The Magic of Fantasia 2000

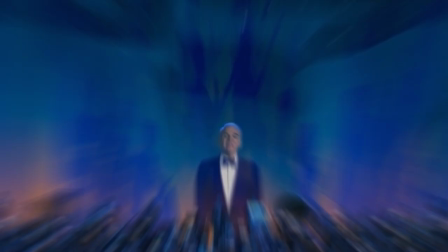[4:10]
Now, criticizing numbers and runtimes and other details may seem trivial,
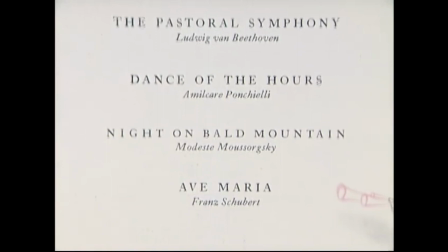[4:15]
but I think it's important stuff to recognize when talking about a movie that is really a feature-length program of numerous short films.
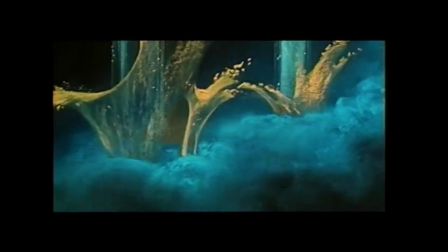[4:22]
It's a perfectly fine choice to include some shorter pieces, length is no inherent measure of quality,
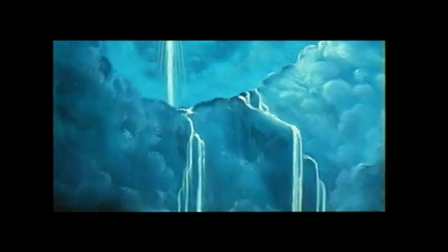[4:28]
but this selection leads to the movie feeling considerably smaller in scale than its predecessor.
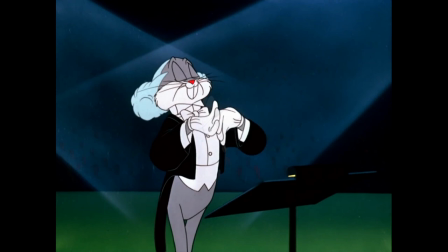[4:33]
But the film we have is the film we have, so let's examine what we have.
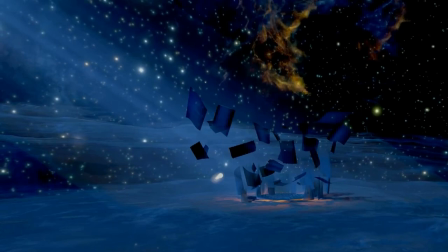[4:40] Now, there are three kinds of music on this Fantasia program.
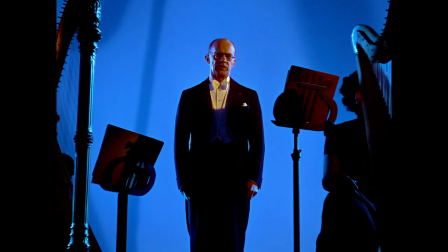[4:43]
The opening reintroduces the three types of music Fantasia uses, but despite its inclusion of this third kind of music,
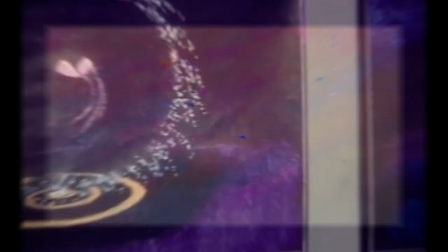[4:50]
what Deans Taylor calls absolute music, there seems to be an emphasis on including some kind of narrative into each segment.
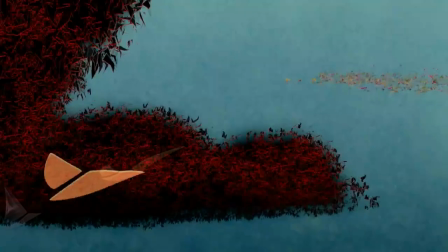[4:57]
You can see this right from the start with the narrative of Beethoven's Symphony No.
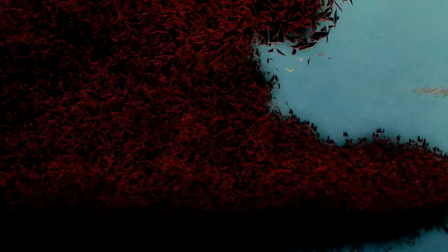[5:01]
5 that includes these little triangle butterflies trying to keep out of reach of an enveloping storm cloud and bat-like pursuers.
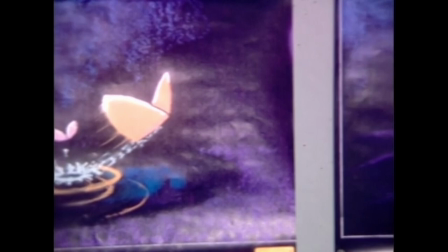[5:09]
The size of these two fellas gives off a parent-and-child vibe, trying to stay together during a harrowing experience,
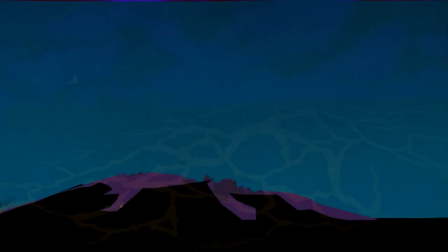[5:15]
and the images of fire bursting from the ground has me thinking about an erupting volcano.
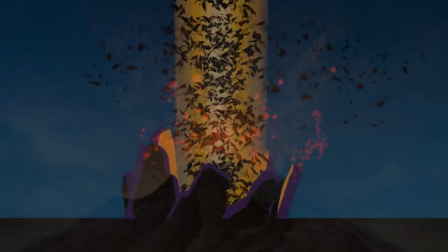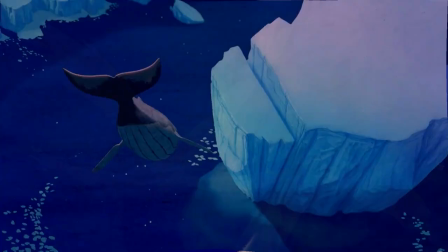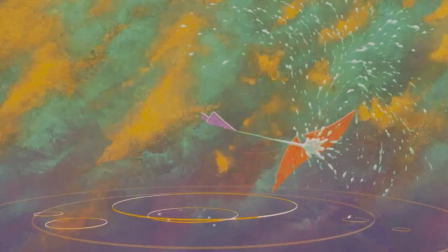[5:31]
Unfortunately, like I mentioned a second ago, the symphony is arranged into a far too brief three minutes,
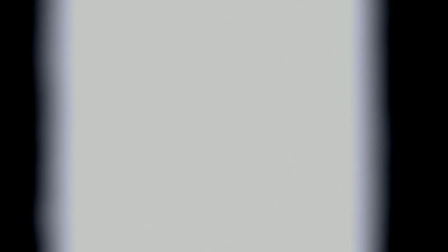[5:36]
and even though I vibe with these gorgeous-ass waterfalls of light bouncing off the clouds, it goes by much too quickly to ever leave much of an impression.
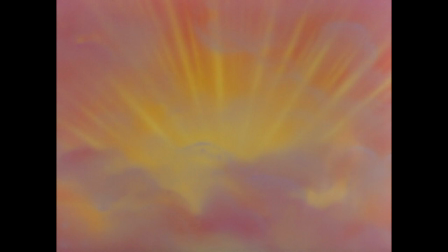[5:43]
Whereas the Takato and Fugue, which opened the original, goes on for much longer and allows you to really settle in and go along with the journey it takes you on.
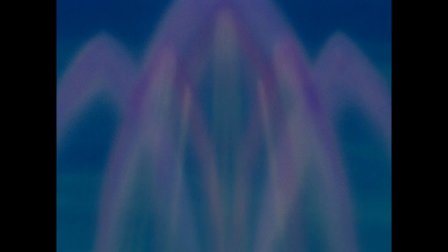[5:53]
The images do suggest some things of their own, but none of them are ever really defined enough to ever get in the way of whatever you might think of.
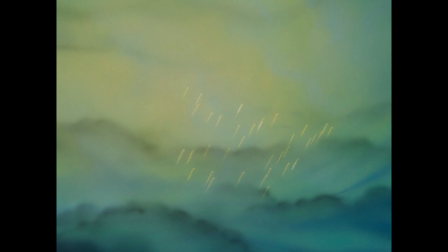[6:00]
I myself usually think of a traversal through a marshy forest in the small hours of the morning, right before dawn, or other spooky mystical scenes.
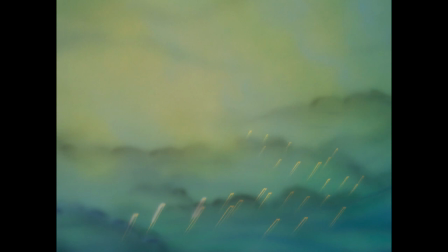[6:10]
The Symphony No. 5 just doesn't seem to encourage as much freedom or let you get as lost in it.
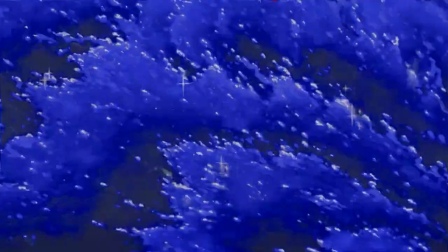[6:15]
The music is certainly described as existing simply for its own sake, but trimming down the piece so heavily certainly doesn't let it feel like it's existing for its own sake.
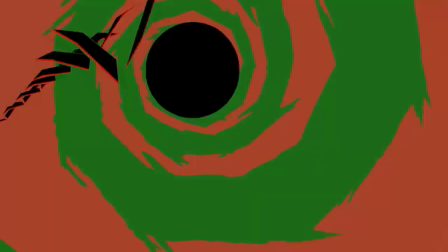[6:23]
Instead, it feels like it's existing for the sake of grabbing the audience's attention as efficiently as possible with a bombastic opening.
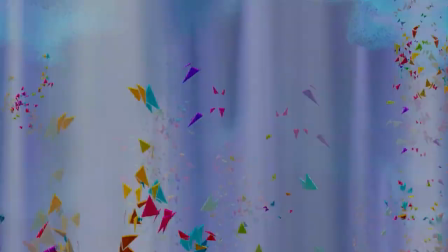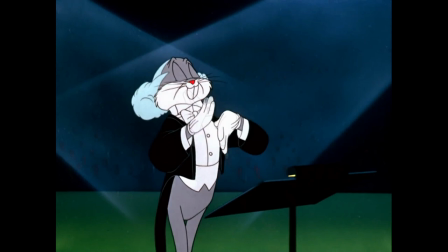[6:38]
So, not off to the most auspicious start, but things are gonna get significantly beefed up in the much stronger following sequence.
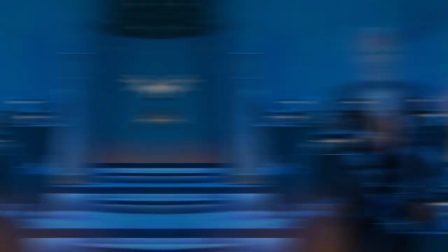[6:49]
One important thing I really, really, really need to get out of the way here is that Steve Martin mentions this...
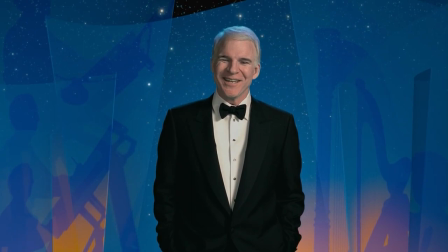[6:56] Steve Martin's two-week Master Musician Home Study Course. More about that later.
Buuuut he never comes back to talk more about that! LIES!
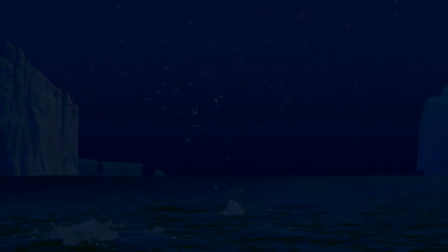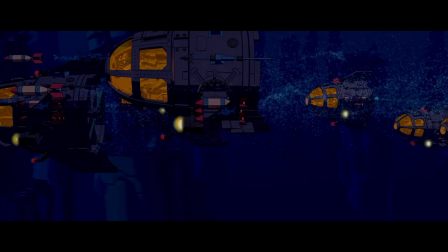[7:12]
Many Disney films from the late 90s and early 2000s include one or two sequences that I like to call the CGI set pieces.
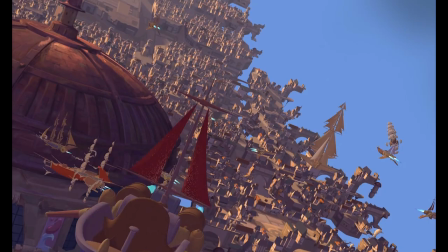[7:19]
Essentially a big, lavish scene that demonstrates the artist's developing use of computer animation.
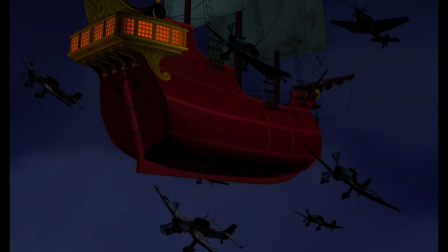[7:25]
Think the ballroom dance in Beauty and the Beast, the introductory tour to Atlantis, or the pirate ship flying through London in Peter Pan 2.
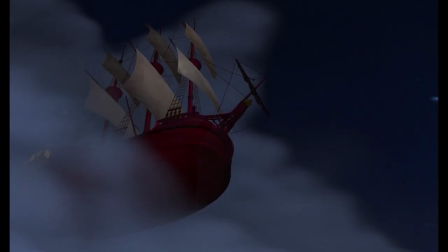[7:33]
Thing I really love about all of these is how they combine both hand-drawn and computer animation
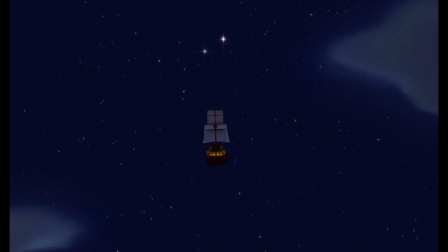[7:38]
and how the 3D animation is often stylized to blend well with the hand-drawn stuff. Treasure Planet is my favorite example of this style,
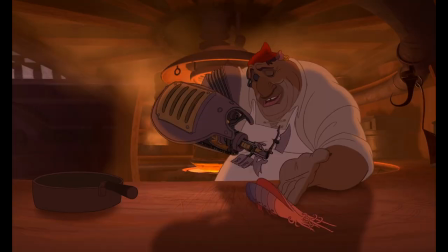[7:46]
as basically the entire movie is some hand-drawn characters interacting with other characters who are either a blend of hand-drawn and CG, or all CG,
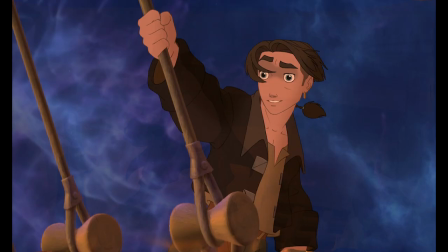[7:54]
all moving around in deep canvas environments. I can hardly even tell where the 2D ends and the 3D begins.
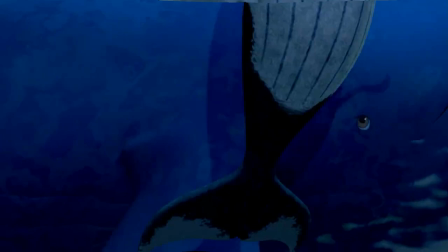[8:00]
I love it.
Yeah, I got your Mr. Mop.
Anyway, all that to say is that I don't mind the CGI whales in Pines of Rome.
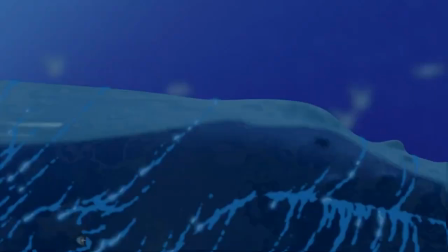[8:10]
Sure, when they're floating around, they seem to be mostly filled with helium, but their general appearance is in keeping with that 3D that looks like 2D style.
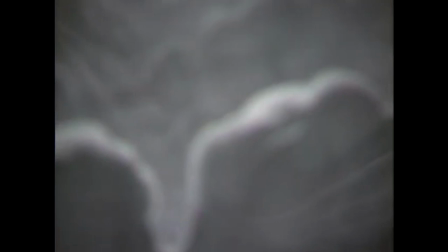[8:18]
I have read a bit about the troubled development of this sequence and how the artists unintentionally ended up
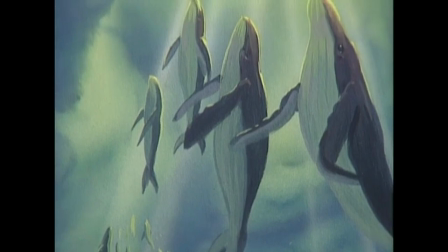[8:23]
having to use a lot more computer animation than they originally planned when shit went sideways with the pencil drawings,
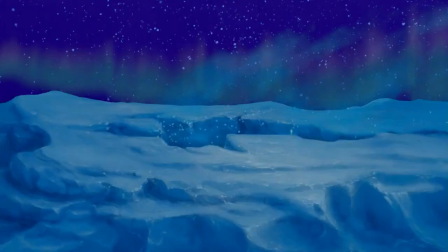[8:29]
but honestly, I'm just not that interested in getting into that. I'll link to some info about it in the description if that kind of shit interests you.
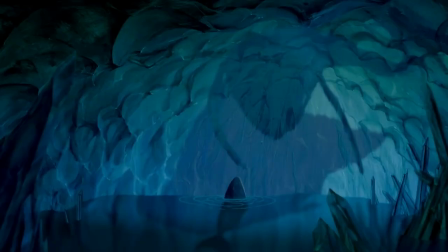[8:38]
Overall, I think the sequence is still pretty lit. Quite literally, in fact,
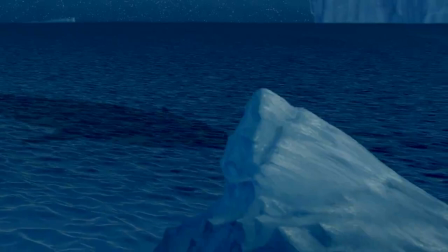[8:43]
as the glow of the auroras in the starry sky and the hard shadows of the nighttime arctic escape make for some pretty striking images that draw the eye to the contrast between light and shadows.
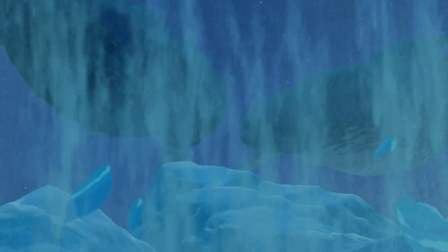[8:53]
And speaking of contrasts, maybe my eyes aren't that well trained, but the line between what's hand-drawn and what's CG is pretty invisible to me when they're moving around.
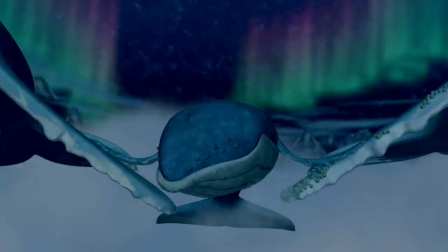[9:02]
There are only a few shots where the 2D eyes or the computer animation are noticeably awkward Oh my god, he's coming right at me!
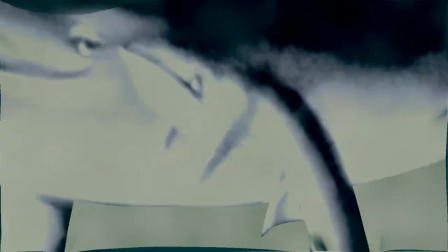[9:09]
But they're few and far between, and the baby whale is still cute as a button Oh yes, who's a good little flying baby whale?
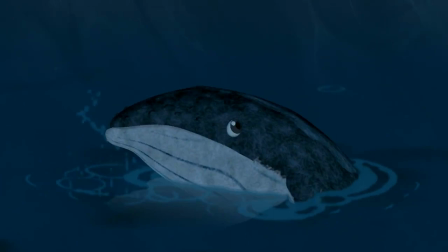[9:17]
You are! Yes you are! Yes you are!
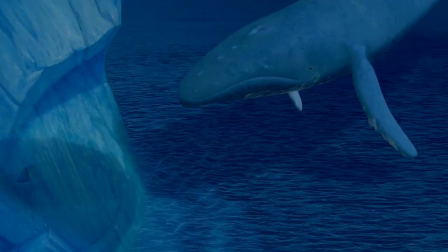[9:21]
This story follows this little fellow becoming separated from his mama and papa and getting lost inside an ice cave before finding his way back,
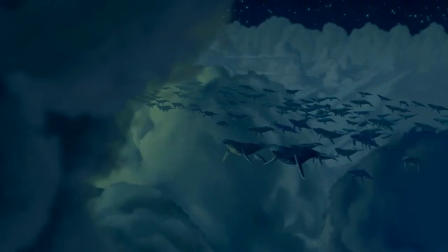[9:28]
floating up through this skylight and joining an entire group of whales as they ascend into the sky in Bravest Storm,
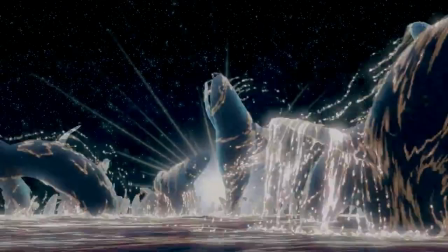[9:34]
finally arriving in the heavens.
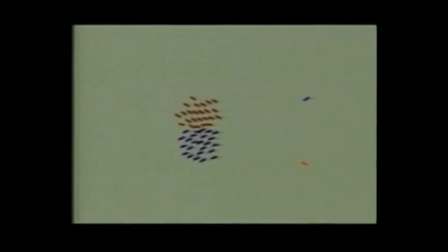[9:36]
Apparently, to make these shots of the whole group of whales moving together, the animators used the same code that was used for the wildebeest stampede in The Lion King.
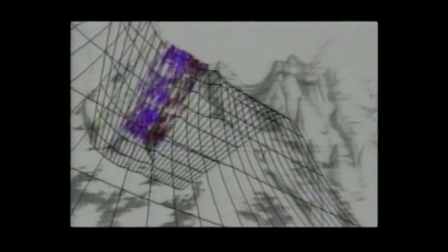[9:44]
And man, I fucking love learning stuff like that.
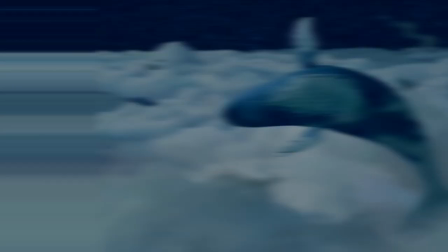[9:47]
Like, earlier, these artists had created this tool for a significant landmark moment in the art of computer animation to make a sequence that felt terrifying and dangerous,
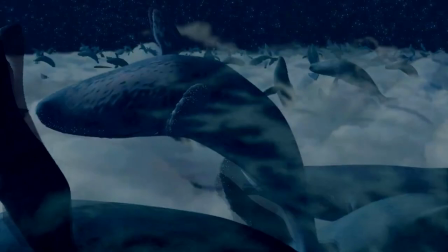[9:56]
and then they returned to that tool for a new sequence that feels joyous and triumphant.
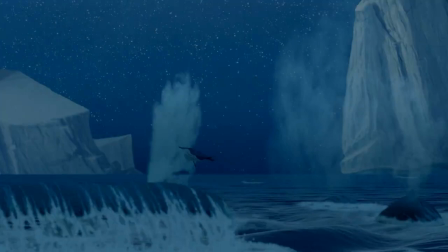[10:03]
When I saw the San Francisco Symphony perform Fantasia in concert, this piece was the one that closed out the second act, and the whale flight, with that brass wailing away,
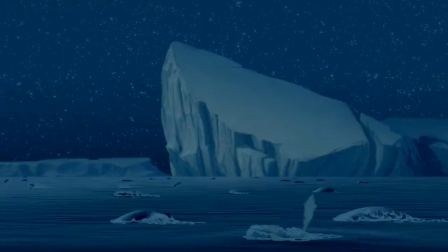[10:12]
had my jaw on the floor. This is a case where picture and music go together like fine wine and a cheese platter.
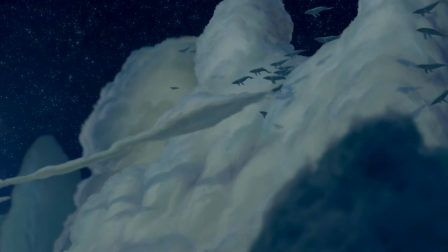[10:19]
I'm not a very patriotic fellow, but the way that this piece builds and builds does get me wanting to stand up and salute these here whales.
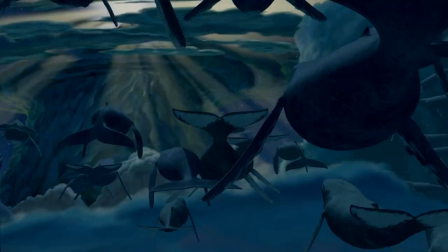[10:26]
Yes! Yes! Fly! FLY!
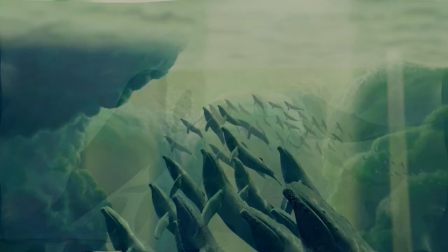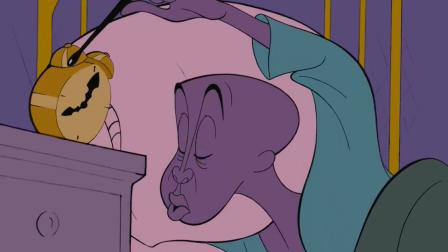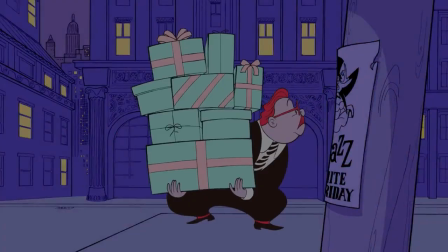[10:49]
This is my favorite segment of the film, and I'll try not to get too giddy,
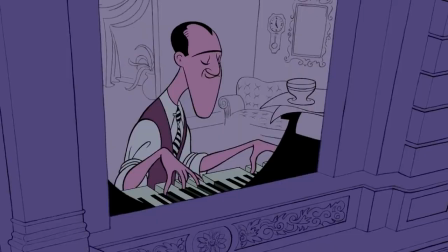[10:53]
but an Everything is Connected Quad-Tik set during the Great Depression and scored by a Gershwin number?
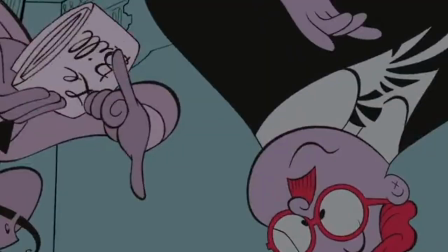[10:59]
Sold!
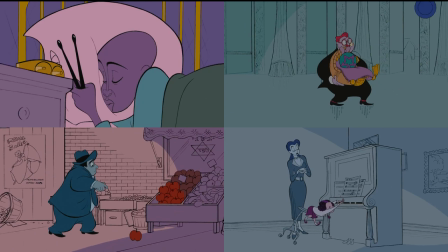[11:02]
Rhapsody in Blue follows four different people as they try to figure out how to escape their currently unfulfilling situations in life.
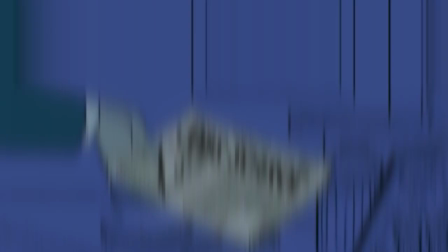[11:08]
A construction worker who wants to be a jazz drummer, a sad chap who's just trying to find a job,
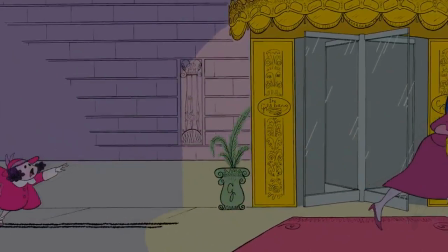[11:14]
a little girl who's being dragged around to different classes and programs by her stern governess,
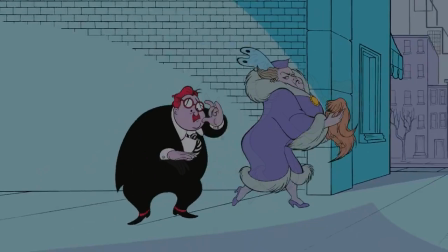[11:18]
and a goofy little fellow whose wife would rather he focus on pampering their dog rather than have any fun.
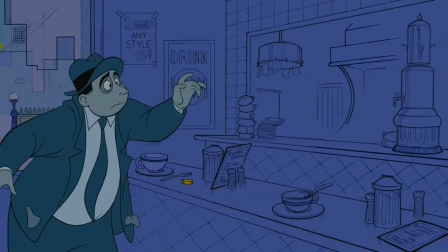[11:25]
Already, the tonally realistic cast and urban setting makes this the most grounded and human segment in the film.
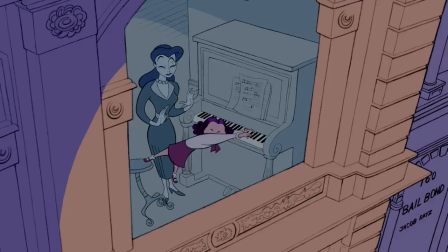[11:31]
You don't see many representations of modern places or people that look like people in Fantasia,
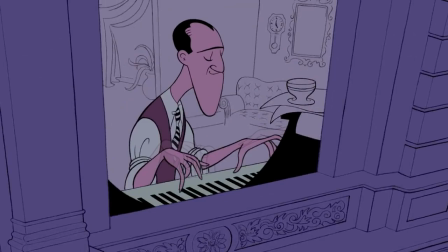[11:37]
so that, along with the Hirschfeld art style, really makes the sequence stand out visually from the rest of the program.
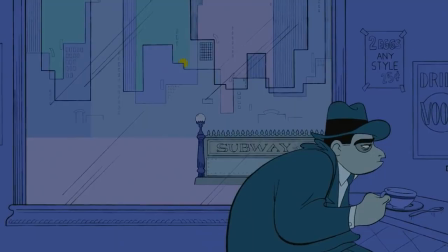[11:45]
You might be noticing the very distinct color scheme for the locations and characters,
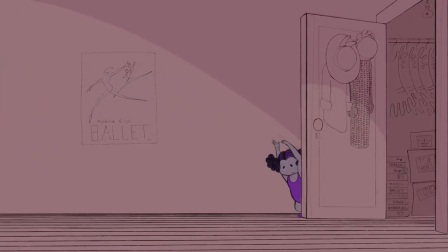[11:49]
and the colors of the four protags are all intentional and actually speak to aspects of their personalities. As explained by the art director Susan Goldberg, Jobless Joe, for instance, is icy blue-green.
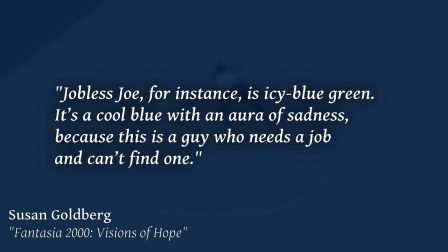[12:01]
It's a cool blue with an aura of sadness because this is a guy who needs a job and can't find one.
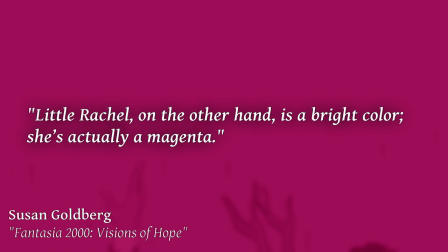[12:07]
Little Rachel, on the other hand, is a bright color. She's actually a magenta.
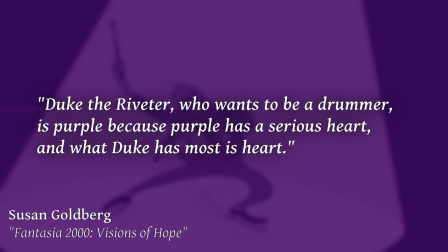[12:11]
Duke the Riveter, who wants to be a drummer, is purple, because purple has a serious heart, and what Duke has most is heart.
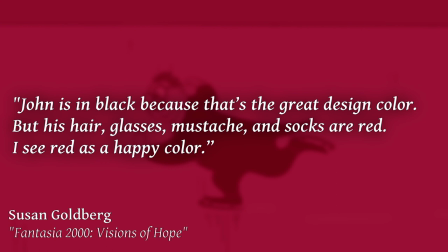[12:18]
John is in black, because that's the great design color, but his hair, glasses, mustache, and socks are all red.
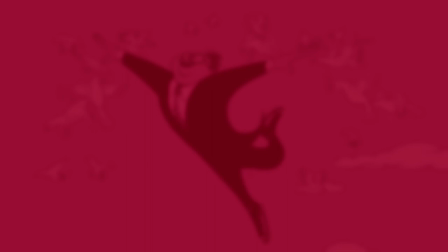[12:24]
Icy Red is a happy color.